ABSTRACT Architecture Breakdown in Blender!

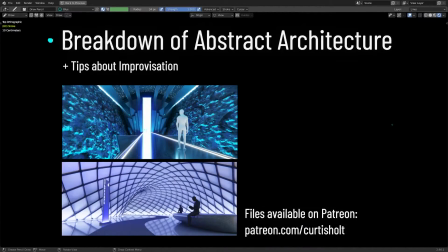(0:00)
Alright, hi everyone. Today we've got a bit of a different video. I just want to give you a breakdown of some abstract architecture scenes I've made recently.
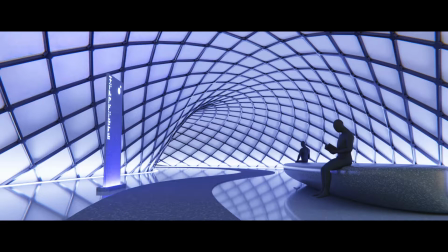(0:07)
These are completely improvised scenes, so they weren't following any references, but I thought I might take the opportunity to share with you some techniques I used to achieve the visual results,
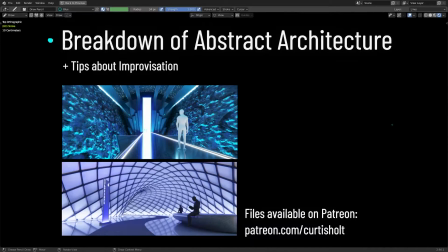(0:16)
and also take the time to talk about some techniques I used for improvising scenes from imagination. This is something I touch on in quite a few other videos, so hopefully I can elaborate on that a bit more in this video. and just so you know this video is not scripted like most of the other videos so it might feel a bit more like a lecture.
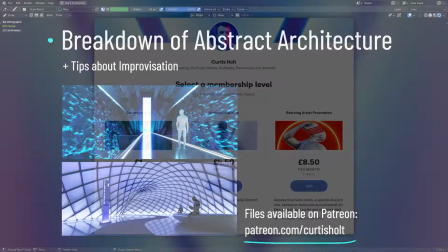(0:31)
Before we start if you want to get a hold of the files they are available on my Patreon under the $10 tier which gets you access to my art files both experimental and completed.
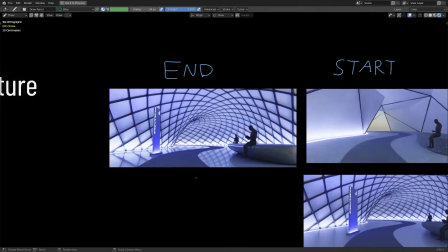(0:40)
So let's begin. We're going to start off by taking a look at this scene first which is actually the second one I made.
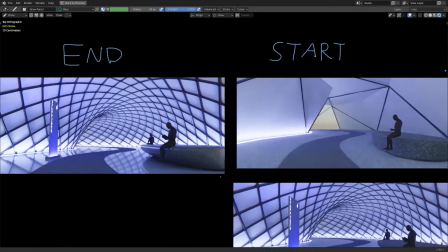(0:45)
This is the end result on the left and this is the start result on the right. You can see there's a fair number of differences really just some extra detail but mostly this ceiling or covering structure.
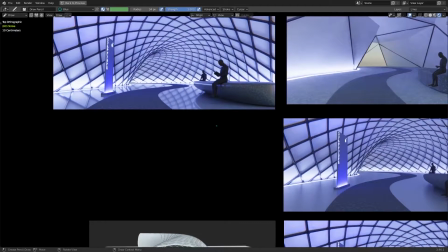(0:54)
Generally, when I start something from scratch, so for example, if I'm making a scene and I don't know what I want the end result to be, but maybe I have an inkling of the kind of shape I want to make, there are two main approaches that I take. The first one, which is not representative in this scene, is to start from a line of symmetry. So for example, we could have a back wall and a pathway going down,
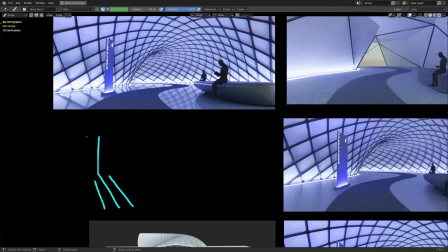(1:14)
and then say we have the pathway going up to the wall, and then we can have all different kinds of symmetrical elements going on. This is more the kind of thing that we will see in the next example but for this artwork a
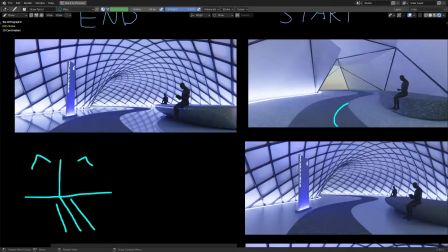(1:24)
technique I use is to have a path to follow and you can see that very clearly in the image.
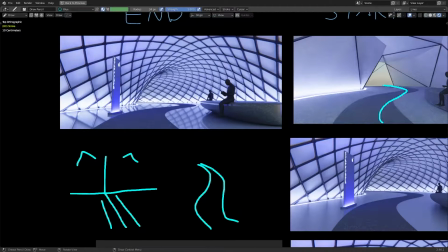(1:29)
So very different from the symmetry, we have a path. Now of course you can combine these two techniques if you want but we're not going to talk about that here.
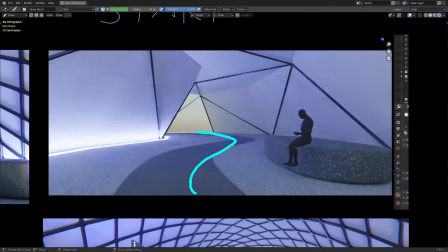(1:36)
So I started off from having a basic path and when you have a path and you know the position of your camera then you get a sense of where the empty space is going to be. You can see that if we ignore everything else in the scene here there's quite a lot of empty space to the right of the path here and slightly less but still a significant amount to the left.
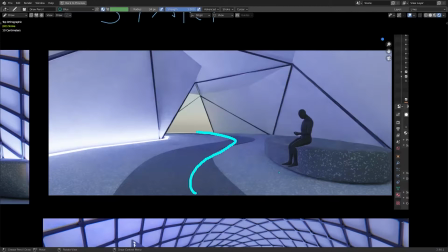(1:54)
So to kind of give us an idea for what amount of space we have to fill in with details like this bench and this character here we can place down walls or boundaries that separate us from the infinite horizon and what I mean by that is if we look into the background here
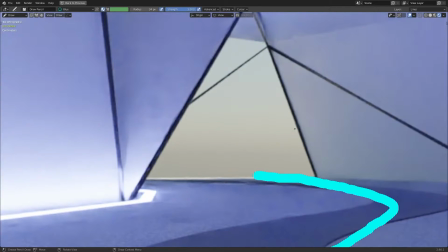(2:07)
I'm using the sky feature in blender 2.9 the horizon goes on forever and ideally we
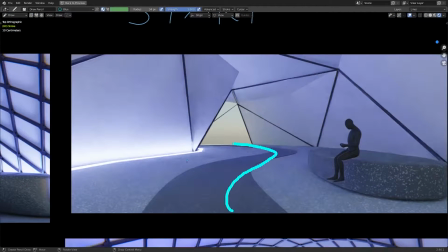(2:12)
don't want to show that in the render because it's not very realistic so obviously an easy way to avoid that is by having an enclosed scene.
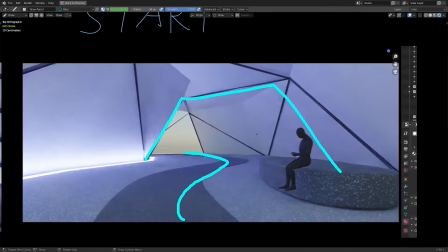(2:18)
So we have the boundary, which goes all the way around the scene. I was really keen on sticking with the faceted low poly style for the covering here.
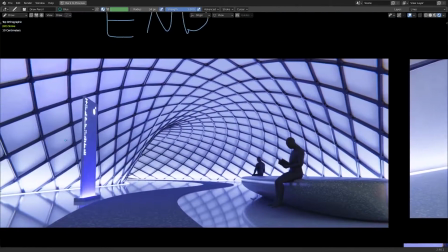(2:25)
But as you can see from the end result, I ended up changing that.
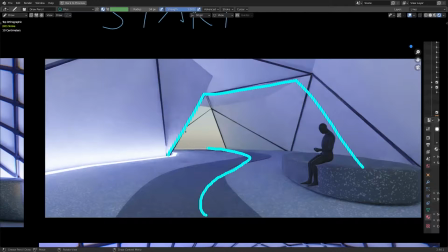(2:28)
But as I say, once you place down a boundary to separate yourself from the horizon, then what you essentially do is you define the space that you can use for extra details. Now one reason I like to use characters here, even if they're not detailed is because they significantly help with giving a sense of scale.
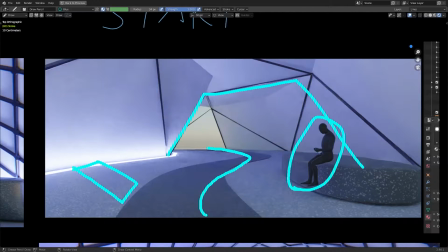(2:43)
And we will see this in more detail with the other example later where it's actually harder to identify the scale without having a character. It's not so bad in this image because the distance between the foreground and the background is not that far and we all generally have an understanding for what the average width of a pavement should be that can fit at least two people walking side by side.
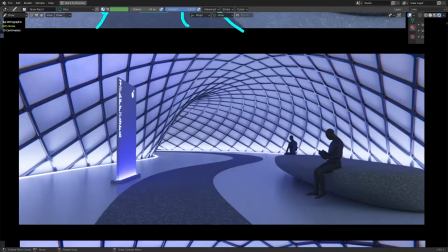(3:02)
Now the modifier system in Blender is really powerful and also a good source of inspiration and I'm sure that those of you who have been using Blender for a while know exactly how this ceiling was constructed.
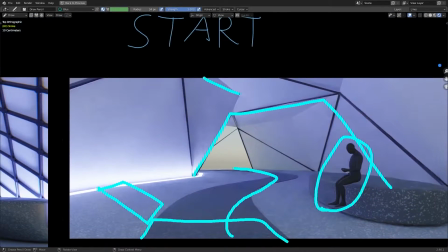(3:11)
What we're essentially doing is taking the original faceted boundary here, then we're applying a subsurf modifier to it,
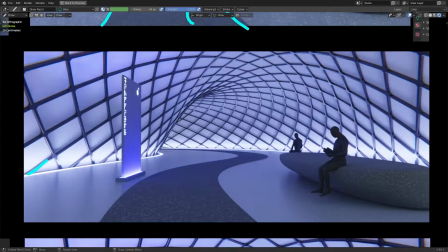(3:17)
and then we're using a wireframe modifier to essentially get these shapes in between where all of the faces are. But there's actually a couple of extra steps happening here, which we'll talk about in a minute. Before we move on, I'll talk about some of the other things going on in this picture.
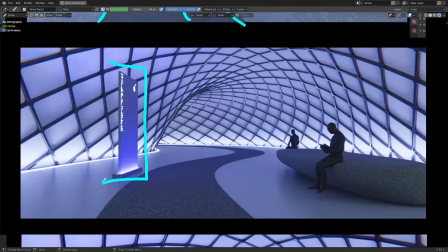(3:28)
You can see that I have this extra sign here on the left, and the reason for that is because there was too much empty space there.
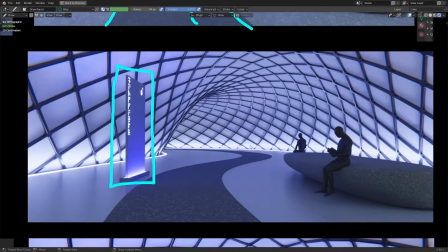(3:34)
Now we've already got human-like characters on the right here, so there's no point having them on the left as well. What's better done is to give the scene some signage, which I think gives it a little bit of storytelling, even if it doesn't make sense.
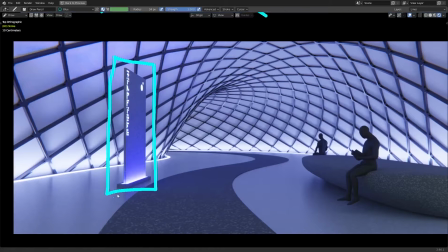(3:45)
And because I love using emissive lighting, we can see some of the lighting bleeding up from the base of this sign.
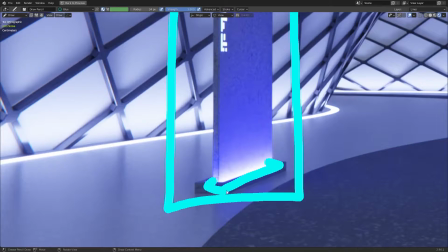(3:50)
Basically, the faces at the bottom of this segment are assigned a different emissive material, and it's set to an extremely high strength, so it bleeds up the darker PBR material.
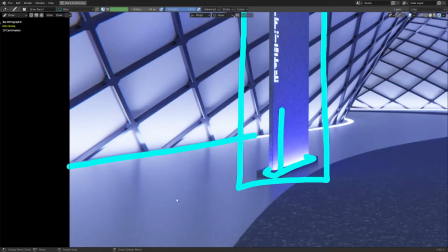(3:59)
A simple emissive strip is put around the base of the boundary, and what this does is it points upwards to give us more interesting definition along the wireframe of the boundary.